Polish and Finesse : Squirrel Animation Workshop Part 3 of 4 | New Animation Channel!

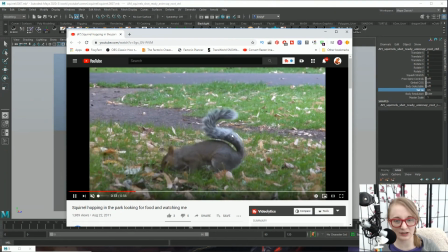1239s
But this little twitchiness that the tail is doing as he's like
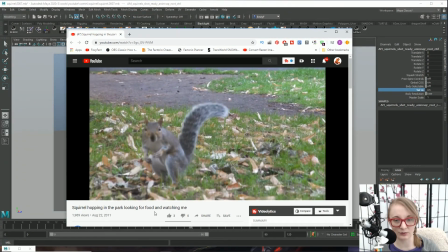1245s
hanging out and even looking at the camera like our squirrel is doing is something I really want to incorporate,
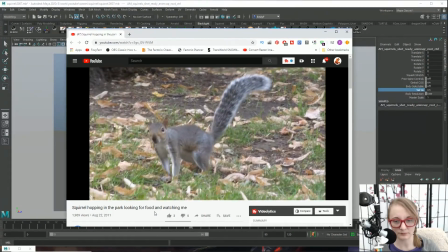1251s
as well as every time he hops along, we can really break down that animation
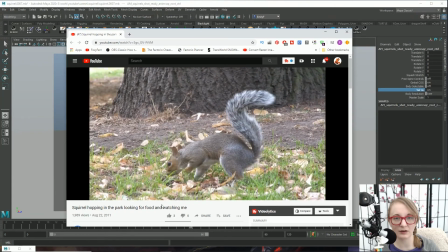1258s
and use it to give a bit of realism to our cartoony squirrel.
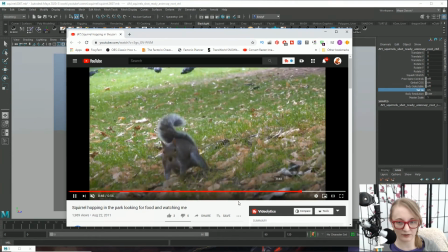1264s
So let's see here. I think the best part for me was earlier on in this video.
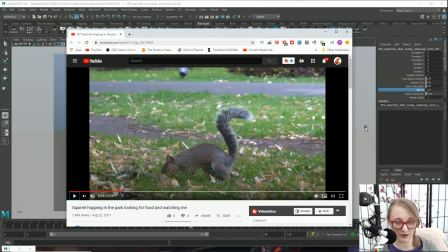1271s
If you were unaware, much like I was till very recently, you can actually frame by frame through a YouTube video by using the comma and period keys, or I guess it's also the open and closed caret brackets. I don't know what they're called.
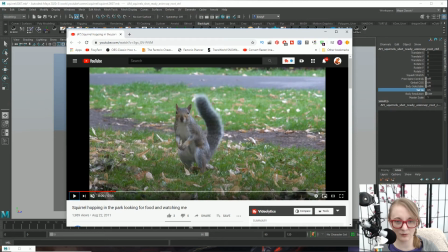1288s
But yeah, you know what I mean. Anyway, we can just frame by frame through this back and forth to get an idea of what our tail should look like when he hops.
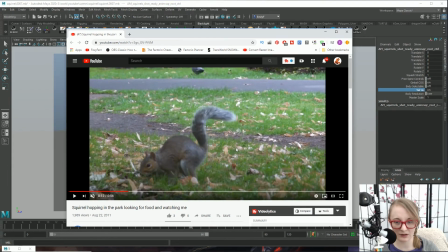1301s
Was this where I wanted the hop from? It was right there. So this right here at 11 seconds in, this is golden. So it's perfect for us because this is the starting position of our tail with our squirrel.
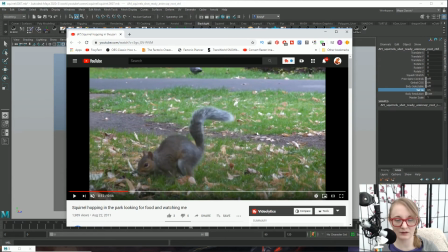1317s
And so we can just basically frame by frame through this and match these shapes as he is hopping.
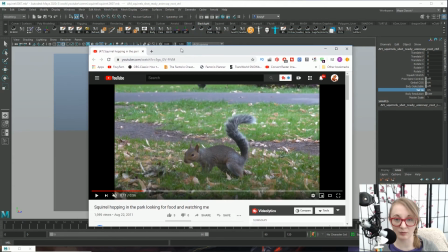1324s
Now I'm going to put this video reference on my other monitor because I just don't have enough room to cram all of this
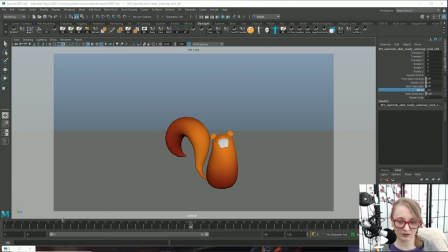1333s
onto one screen. So that will just have to do for now. Okay. So we have our special little, or I thought I did. Where's my, oh, here we go. Let's go to our squirrel tab up here.
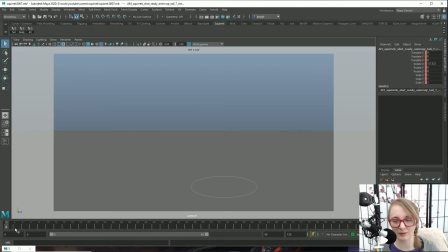1349s
And then now I have this tail button that I made oh so long ago. Now it's not going to be perfect because again, this body is not like a real squirrel. So it's going to look a little weird, but
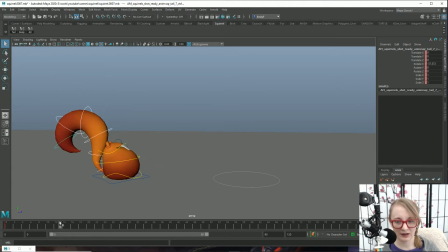1365s
basically the idea is to just make it feel like it's really part of a squirrel. And instead of starting on the very first frame, I think what I want to do is go from this
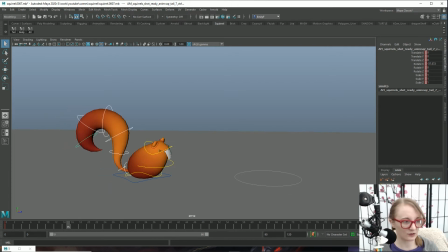1381s
position here to where he's taking off, because that's a good spot in our video reference that we can mimic. And then we'll just we're just going to focus on this first bit here, this first two hops.
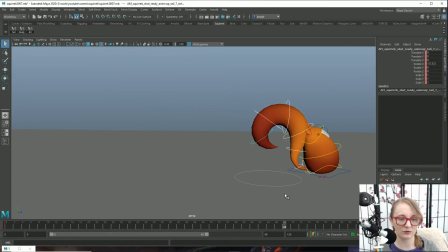1395s
And then probably next video is when we're going to get into the little bit where we're adding some character. So I'm going to go ahead and start posing out the tail.